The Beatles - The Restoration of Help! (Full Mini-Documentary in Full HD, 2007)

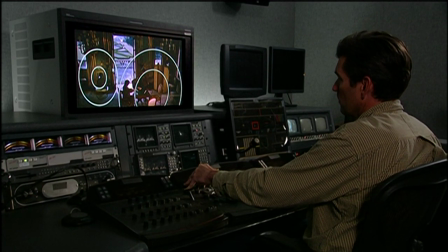506s
Once we get the movie into the box, into the computer, we, scene by scene, try to work on the whites, the blacks, try to keep the blacks black, not too lifted, too milky. Get the contrast just right, which is, you know, the difference from brightness to darkness.
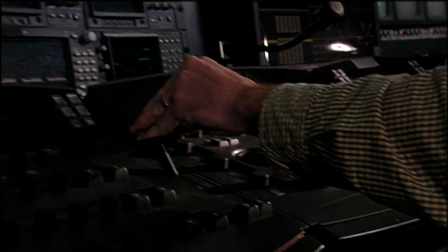525s
Get a nice balance. Get the skin tone just right.
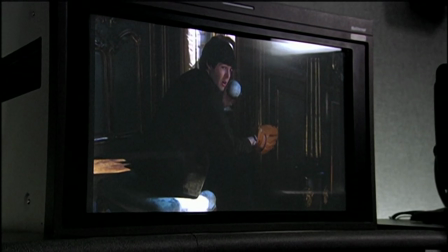530s
The saturation, which is the overall color value, how much color you have in the scene.
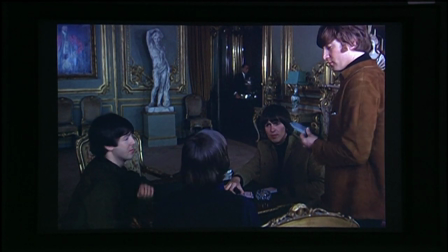535s
This scene is a little bit flat. There's some color inaccuracies within the shots,
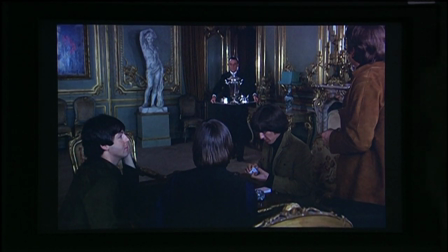543s
possibly due to fading of the element over time so this I'll
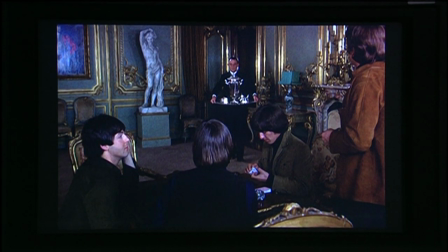548s
increase the contrast and you'll see it it actually gets richer as you increase contrast you can see that you know you actually feel like you can see into the element as opposed to
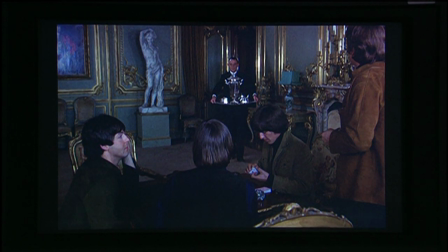561s
see like a haze and that's the difference so it's pretty dramatic
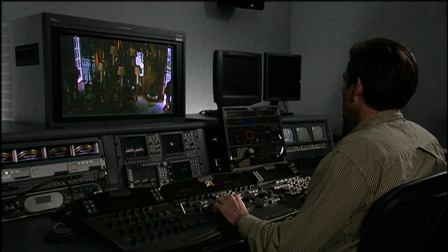568s
when you do that. I also have window capability where, say we want to see who's over here.
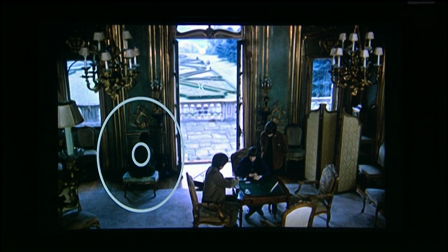575s
Is that Paul? We want to get Paul dug out of this hole he's in over here. I can put him in a window and I can isolate that area.
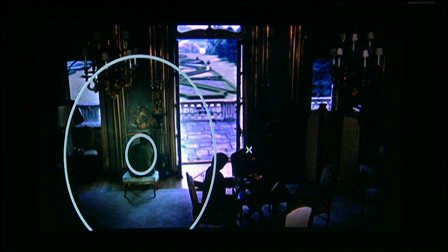587s
And I can work within inside or outside of these windows. I have multiple windows I can use for different areas.
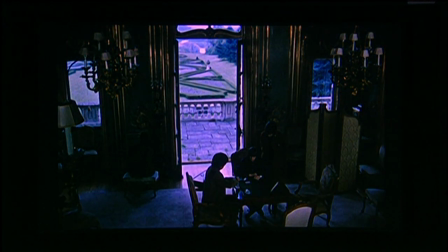596s
So as you can see now we can see Paul's in the shot where probably here it's kind of hard to see.
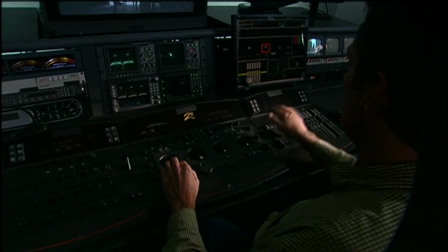602s
So if you want to try to save the definition in the clouds we can do that with a grad just to hold this guy out.
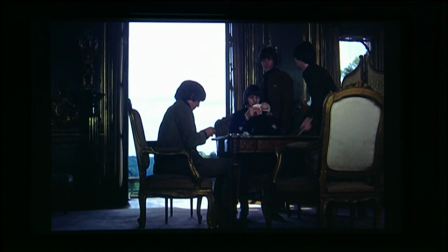614s
You sort of feel privileged working on a movie like this, something that's going to go go on and go down in history. I And to know you had a part in that, it feels pretty good. I've been a Beatles fan since my parents dragged me off to Shea Stadium in the early 60s. And I was exposed to Beatlemania. And then sort of growing up with them on the Ed Sullivan Show. And, you know, my family used to sing Beatles songs growing up as a kid all the time. And it's just a wonderful, happy experience in our house to listen to Beatles music. And to fast forward into my career a few years later, to be able to work on the restoration of one of the two movies that they did was just a great experience for us. To see it from the beginning, when it first came to us and where it is now, it was a good feeling. What is a labor of love for me, it becomes a labor of love for them.
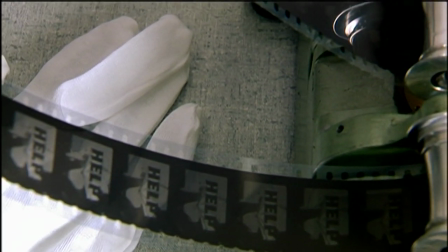669s
Because if I have passion in a project, it's catching. and it has been a passion for me to make it, you know, make it beautiful again.